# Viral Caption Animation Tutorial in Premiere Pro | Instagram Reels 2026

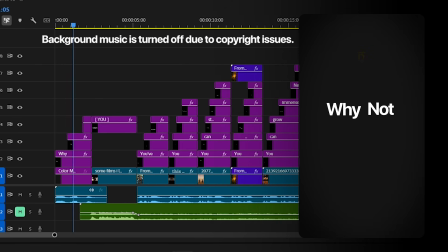(0:00) Why not you?
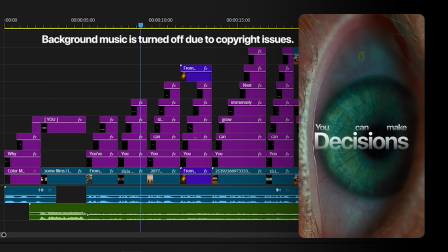(0:04) You've got the brains, you can make decisions, you can study the plan, you can change your life,
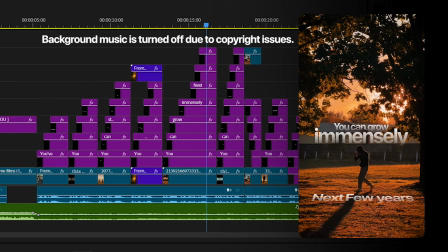(0:12) you can grow immensely in the next few years, you can make your dreams come true, you can become healthy,
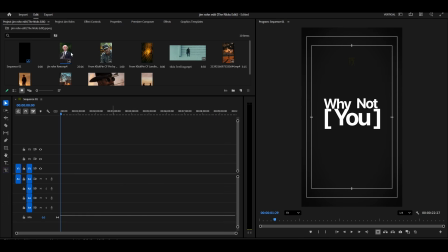(0:19) you can become powerful. Why not you?
All right, let's look at the timeline from the very start, so you can see exactly how this project is structured.
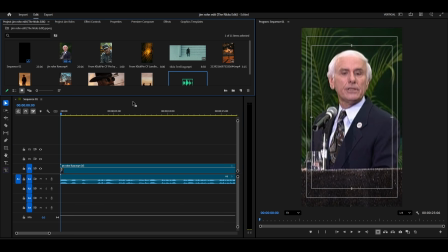(0:27)
First, I added our main clip to the timeline. This is the foundation, the video with the speaker or the main content. Then I added background music. Now here's the important timing technique. When the speaker stops talking, that's when the background music starts playing.
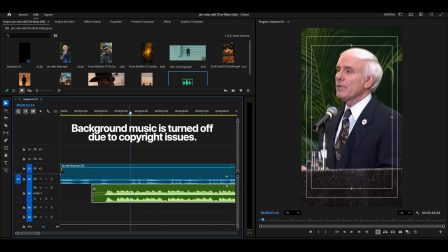(0:42)
I've turned off the background music in this tutorial due to copyright issues, but you'll find the clip with the music link in the description below.
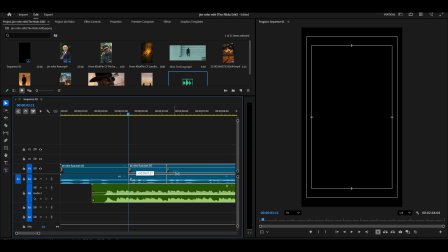(0:49)
You can download it and practice with the exact same setup I'm using. And if you're a YouTube member, you'll find the full project file with all the effects and all the assets included.
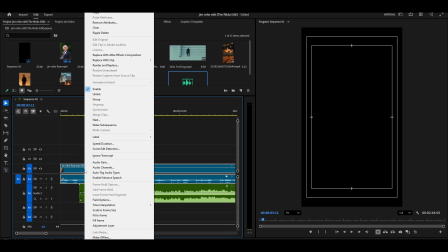(0:59)
Now I'm selecting this clip here, and I'm right-clicking. I'm choosing Unlink.
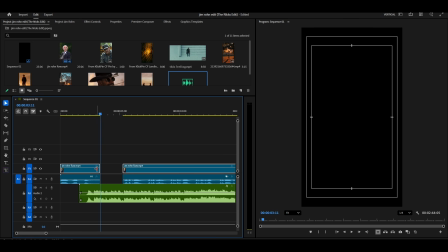(1:04)
Why am I doing this? Because we don't need the video portion of this clip, we only need the audio track. By unlinking them, I can work with just the audio without affecting the video. First of all, I'm going to File, selecting New Item, and choosing Color Matte.
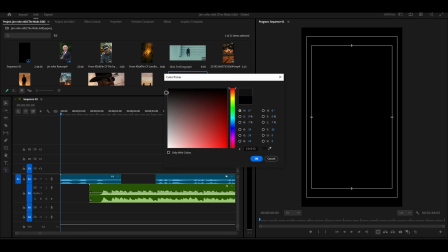(1:19)
I'm selecting a dark gray color here. This is going to be our background for some dramatic title card sections.
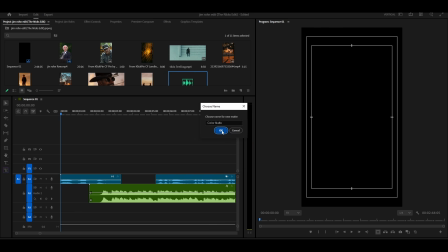(1:25)
Now I'm adding this color matte to the timeline.
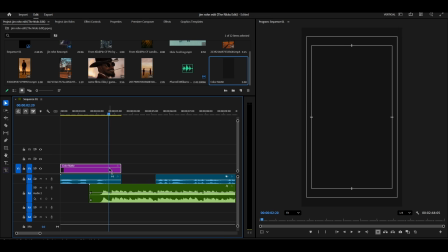(1:32)
There we go. Now I'm selecting the text tool from the toolbar, and I'm typing my first word.
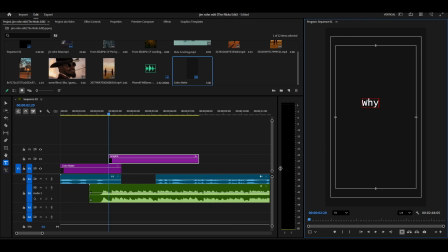(1:41)
For this example, I'm typing Y. Now I'm selecting this text and I'm going to the Essential Graphics panel.
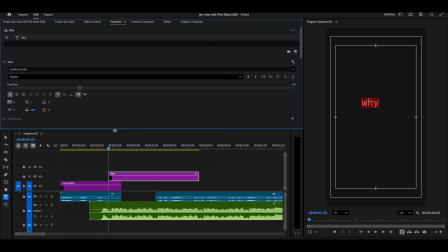(1:49)
You can see the properties right here. Here we can change all the text settings to get exactly the look we want. First of all, I'm changing the font to SF Pro Display Bold. This is such a clean, modern, bold font that works perfectly for cinematic title cards.
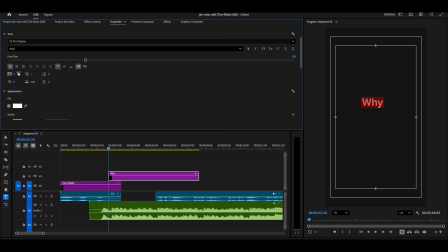(2:06)
Then I'm decreasing the letter spacing to around -50. Watch what happens. The letters get tighter together, creating that modern editorial look that you see in high-end commercials. And our text is ready to go. Look at how much better it looks already with just these two simple adjustments.
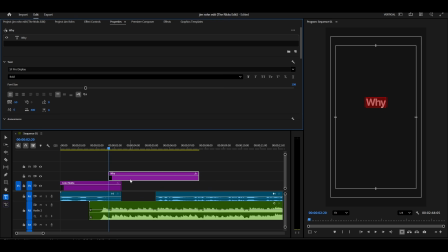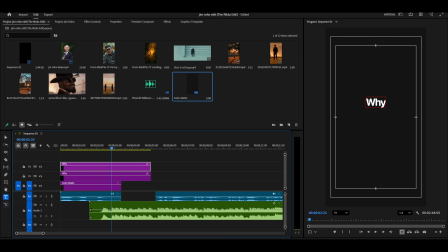I'm typing my second text and I'm adjusting the position like this. You can see exactly where I'm placing it on screen.
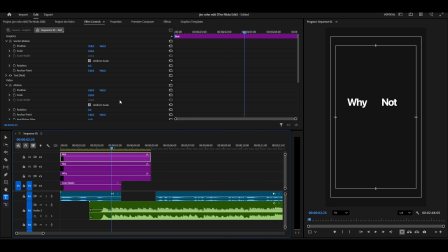(2:47)
Now I'm duplicating the text layer once again, and I'm typing our third word. For this particular word, I'm using large brackets around it. The word inside the brackets is you.
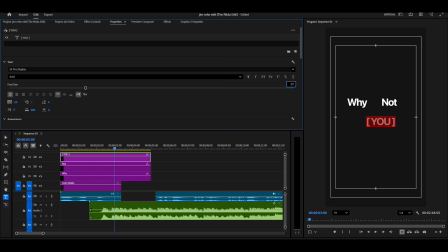(3:02)
This is our highlighted emphasis word that we want to draw maximum attention to. I'm increasing the size of this text much larger because this is our featured highlighted word. I'm center aligning it so it's perfectly positioned in the middle of the frame. Now I'm also going back and increasing the size of the previous text layer slightly.
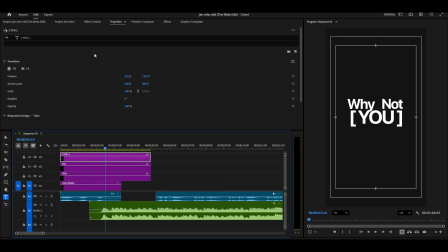(3:22)
This creates visual hierarchy. Some text is small, some is medium, and the most important word is the largest. It looks something like this. I'm showing you on screen exactly how I'm positioning everything to create balance and visual interest. You can find the download link for this project in the description below, and if you join the YouTube membership,
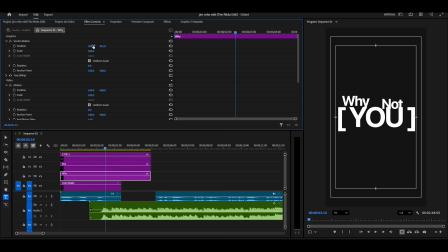(3:40)
you'll get the full project file as is with all the text, all the videos, all the animations included. So you can learn from the actual file instead of trying to recreate everything from memory.
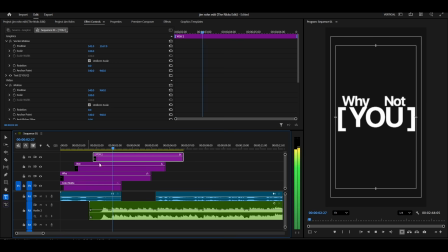(3:54)
Now I'm adjusting these text layers one by one. The goal here is to time them so the text appears one by one as the speaker says each word.
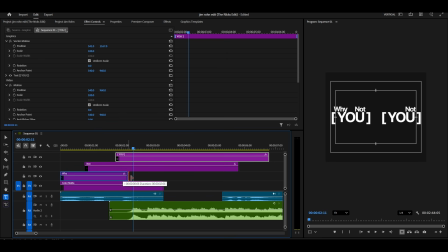(4:03)
This synchronization between the voiceover and the text appearance is absolutely crucial for creating that professional, polished feel. When the audio and visuals are perfectly synced, it creates such a satisfying viewing experience.
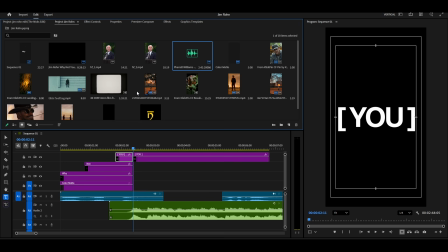(4:18)
Now here, I'm going to add a movie clip to create visual interest and keep the viewer engaged.
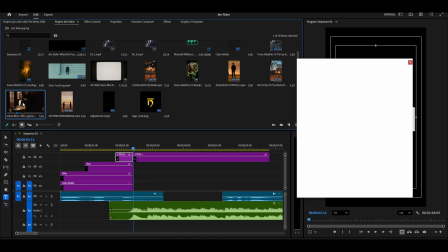(4:23)
I downloaded this movie clip from YouTube. You can find clips from movies, commercials, or stock footage sites.
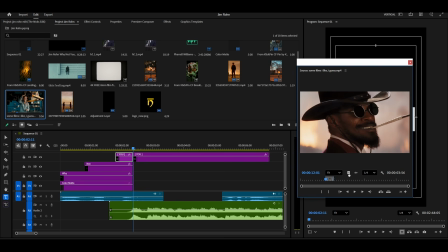(4:30)
Just search for what you need. I'm adding this clip to the timeline.
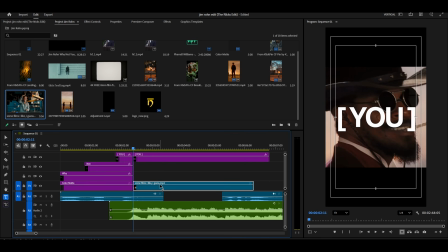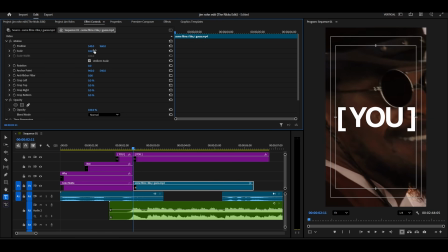(4:39)
I'm positioning it so it covers the full screen. Now I'm right-clicking on the video and I'm clicking Speed/Duration. I'm increasing the speed of this clip so it plays faster. This creates a more fast-paced, energetic feel that keeps viewers hooked.
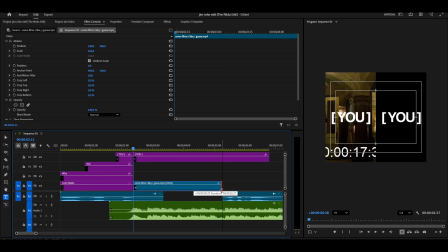(4:55)
Here, the text is sitting on top of the movie clip.
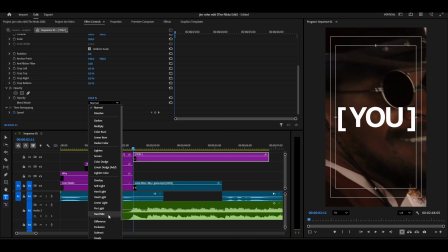(4:58)
Now I'm going to change the text blending mode to create a really cool effect, clicking on the blending mode dropdown and selecting Difference. Watch what happens. This makes it look so much more aesthetic.
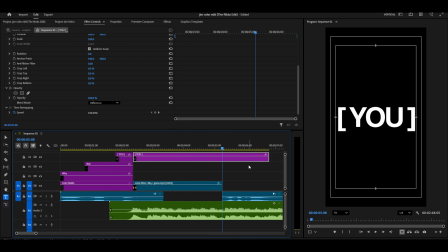(5:10)
As the movie clip changes and moves, the text color also changes dynamically because it's interacting with the footage in difference mode.
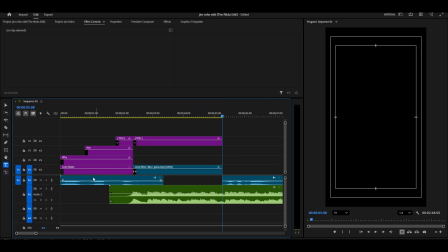(5:18)
This creates such a cool, organic effect. Now let's move ahead.
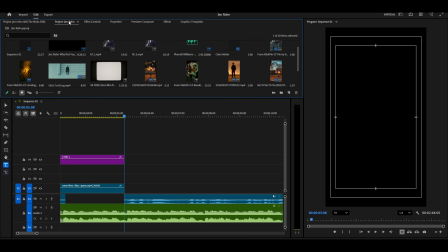(5:23)
Here, I'm adding another movie clip. You can use any movie clip according to your preference and the mood you're trying to create.
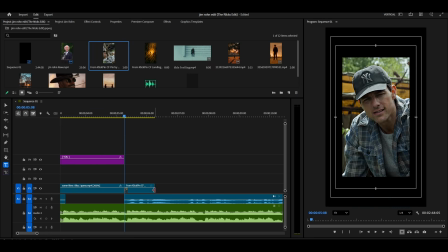(5:30)
If you need the same exact clips I'm using in this tutorial, just join the membership and you'll get all the assets and the complete project file.
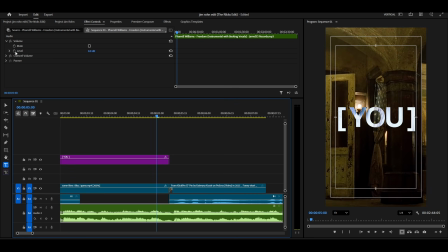(5:40)
Here, I'm decreasing the background music volume using keyframes, so our speaker's voice can be heard clearly without competing with the background music.
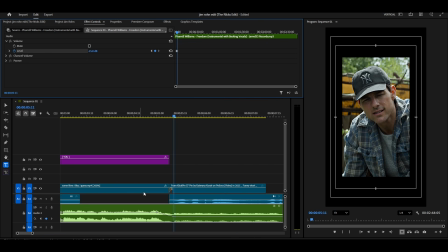(5:48)
This is such an important detail that many beginners overlook.
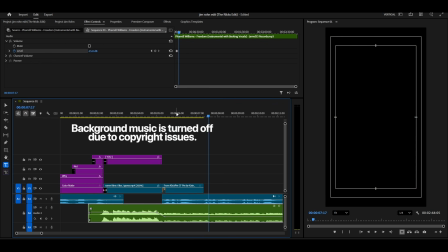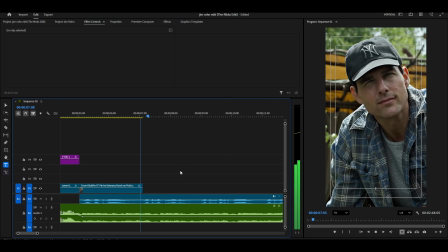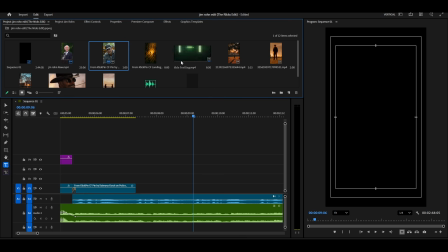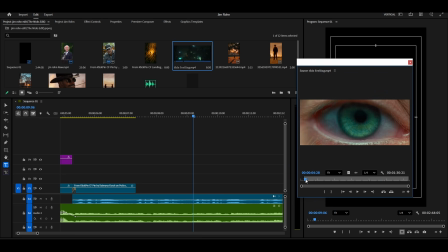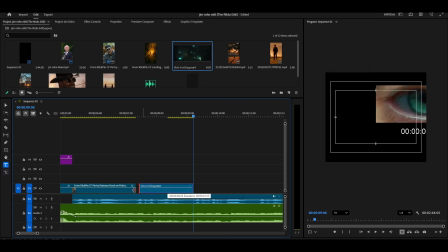(6:18)
Here, I'm adding this eye-opening clip. This looks really nice and cinematic too.
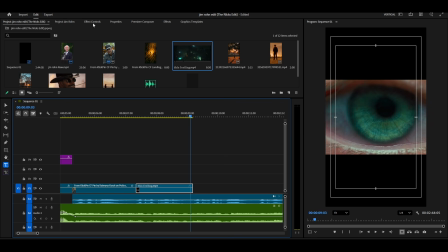(6:23)
I'm adjusting the clip so it fits our composition perfectly.
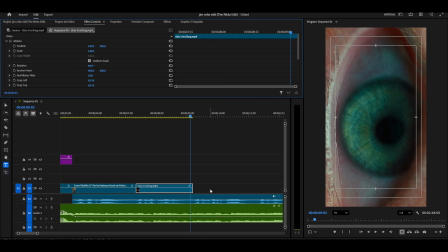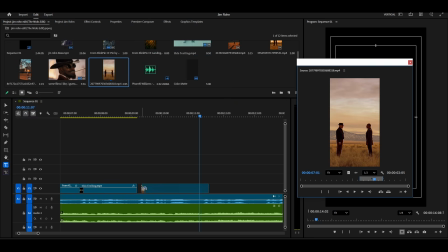(6:34)
Now we can move ahead, and I'm adding this movie clip here.
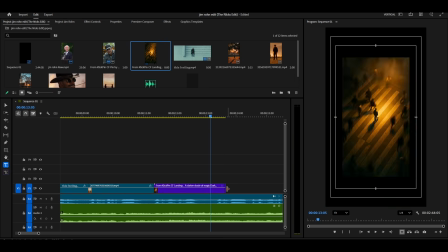(6:38)
I'm doing the same process, adding one movie clip for every sentence or important phrase.
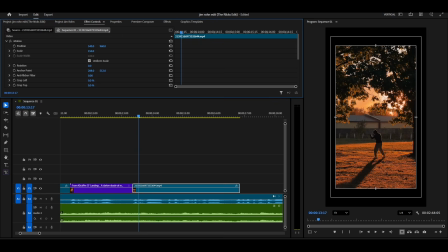(6:44)
I'm matching the video content with the audio content, so the visuals support what's being said.
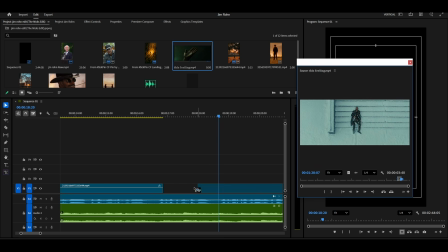(6:49)
I'm going to speed up this process to save your time, but you can see what I'm doing on screen.
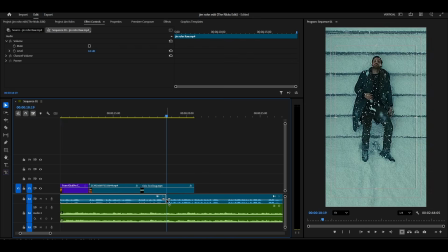(6:55)
Just follow along with the visual flow.
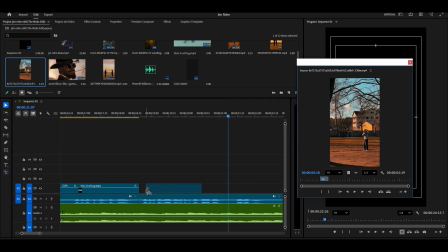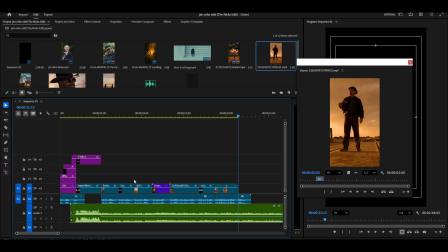(7:02)
The first line and the last line of this video are the same, so instead of recreating everything from scratch, I'm just copying and pasting our first text composition here. I'm adjusting it to fit this new position, like this.
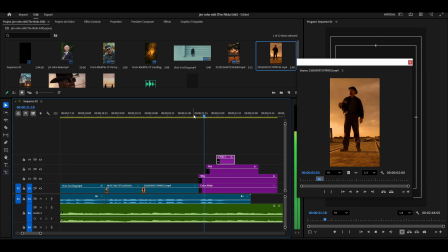(7:16)
This is such a huge time saver. Always look for opportunities to reuse elements you've already created.
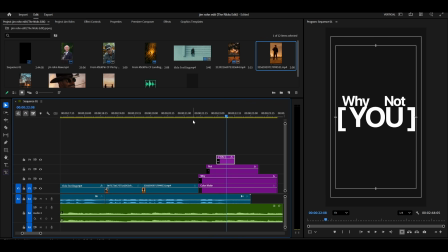(7:22)
Work smarter, not harder.
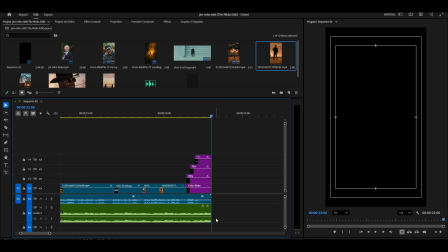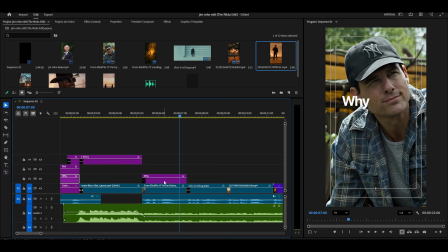(7:43)
Now we can add more text or captions in a creative, dynamic way. First, I'm copying and pasting the text from a previous text layer. Why? Because this way, the font and font settings remain exactly the same throughout the video.
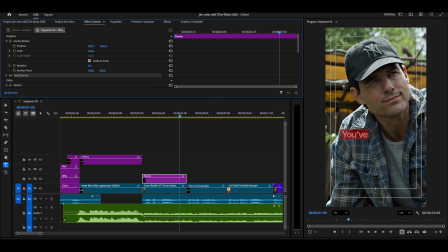I'm duplicating the text layer and typing my second text.